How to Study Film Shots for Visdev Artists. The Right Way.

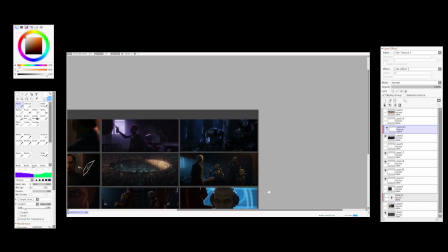You can turn things on and off. So for example, over here there's one light source, the moon, right?
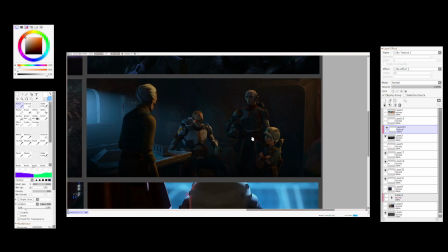Over here it's more classical, right? You have your main light source.
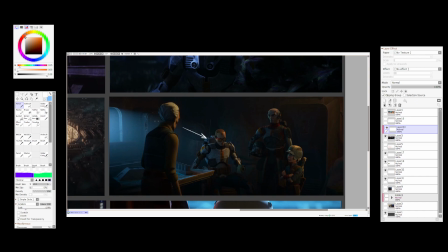Well, like for different characters it's a different thing. So but let's just look at this guy.
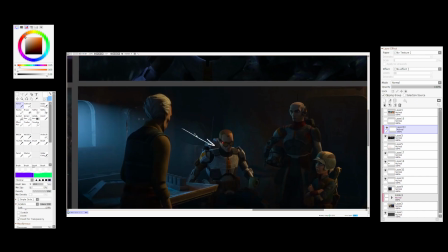You have him lit by, let's say this is the key light.
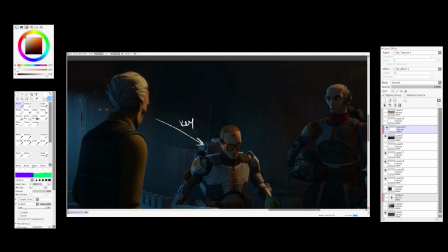Then you have a rim light to the right, right?
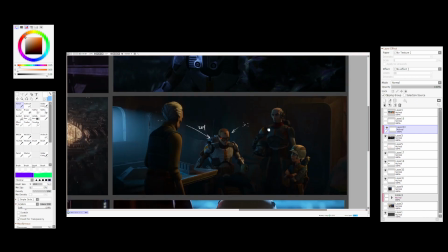Making him slightly like this, but there's no like rim light.
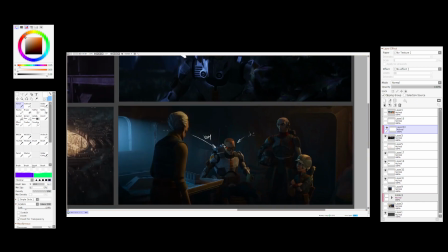So I guess they said if it still looks good, they didn't have the contour light, some people would say.
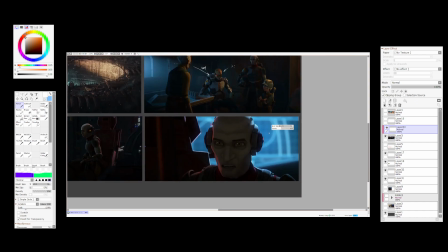All right, let's say over here, this one is interesting. They just used 2 rim lights to pop him out.
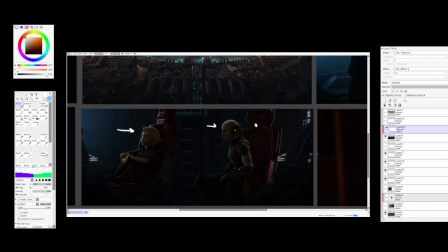Over here, same thing. 1 rim light, and then second rim light over here to pop them out.
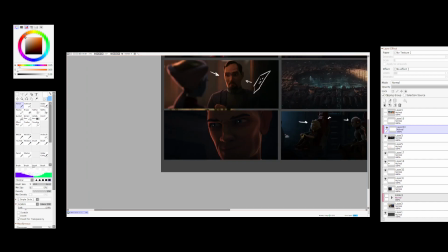This one, same way. You know, it's really interesting. In Bad Batch, they don't to make it more dramatic.
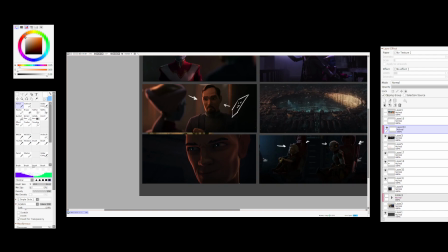They don't use key lights at all. They light almost everything with just the rim lights, man.
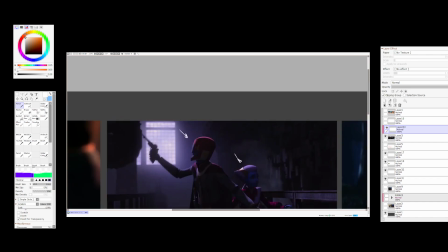Yeah, this one also light with the rim light, and this one is also, you know, they just
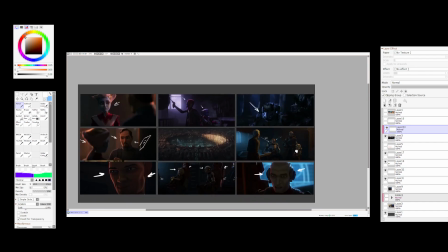pop a freaking light bulb to the left, right? And that's why it's really interesting that if you like a show for its feeling, you can just go ahead and just yoink the lighting scenarios out of it for your own art, right?
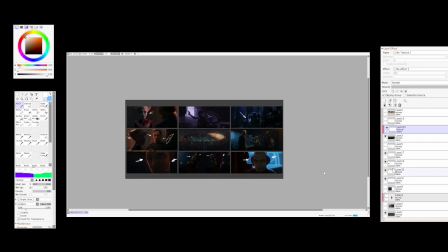So for example, now we see the difference between, let's say, Prince of Egypt and Bad Batch, right?
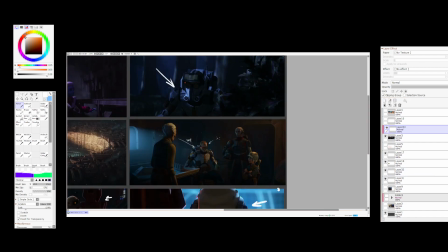And this one feels more, that one felt more majestic. This one feels a little bit more greedy, more dark.
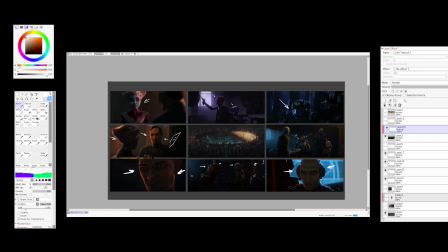Of course, sci-fi because of the colors. But to be honest, it's absolutely the same principle.
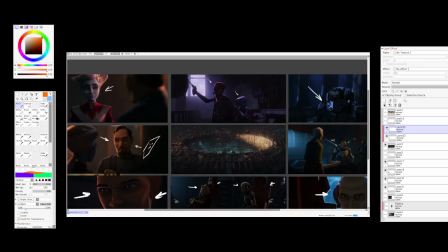First, we think about composition, right? This one is pretty boring, but it works, right? It's just a circle. And then if we would simplify this one is interesting value-wise, actually.
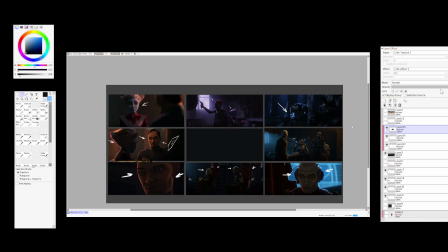But I love when people use simple shapes.
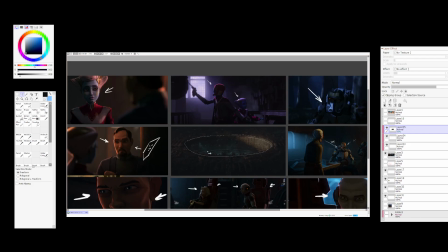When people use simple shapes to get their point across, right? Because this is not something too complex. This is just a freaking donut, just hanging there.
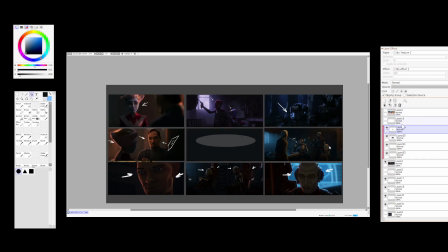And yeah, let's see. This one is a little bit tricky because it has, what do you call it, a checkerboard thingamajig, right? Because this one probably has to be a little bit lighter, something like this.
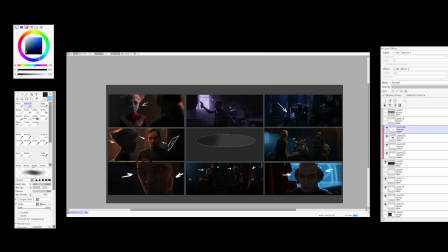Yeah, because this place is in the shadow, right? And this place is in the dark, but the whole shape has to read. And I think we succeeded in that.
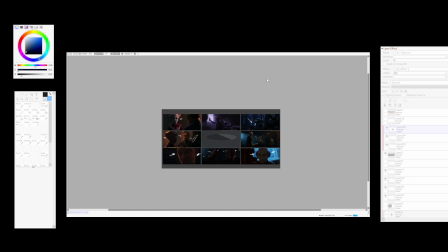Maybe we can make it a little bit brighter, contrasty, brighter, something like this.
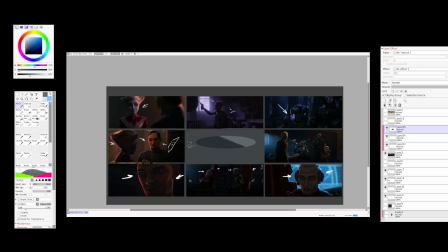And over there, there's going to be a little bit of, I think there's like cityscape stuff.
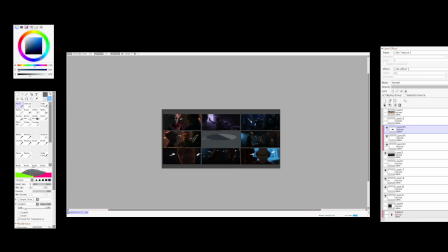Yeah, and also but you understand the gist of it. 1 second, guys, I have to check my email. Yeah, Borja messaged me.
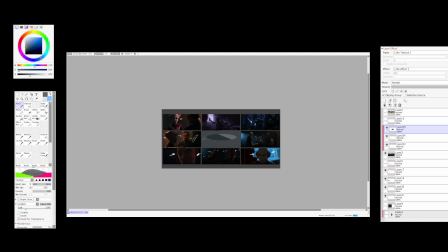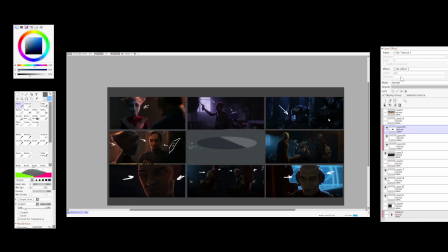So yeah, so that's the Bad Batch, right?
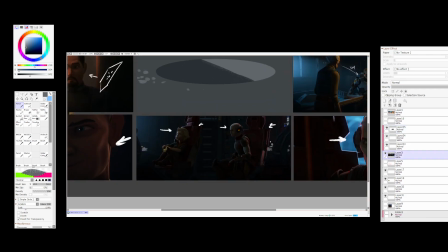Dramatic lighting, as you can see, it's very low key lit, which just
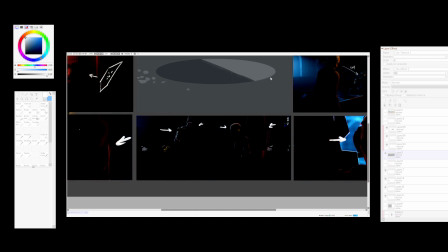if we would have made, you know, I'm not gonna do a black and white thing, but as you can see, if we would have made a shadow map
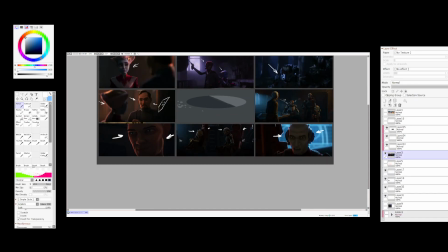for it, it's almost something like this, right? Of course, we would have to cheat a little bit, right?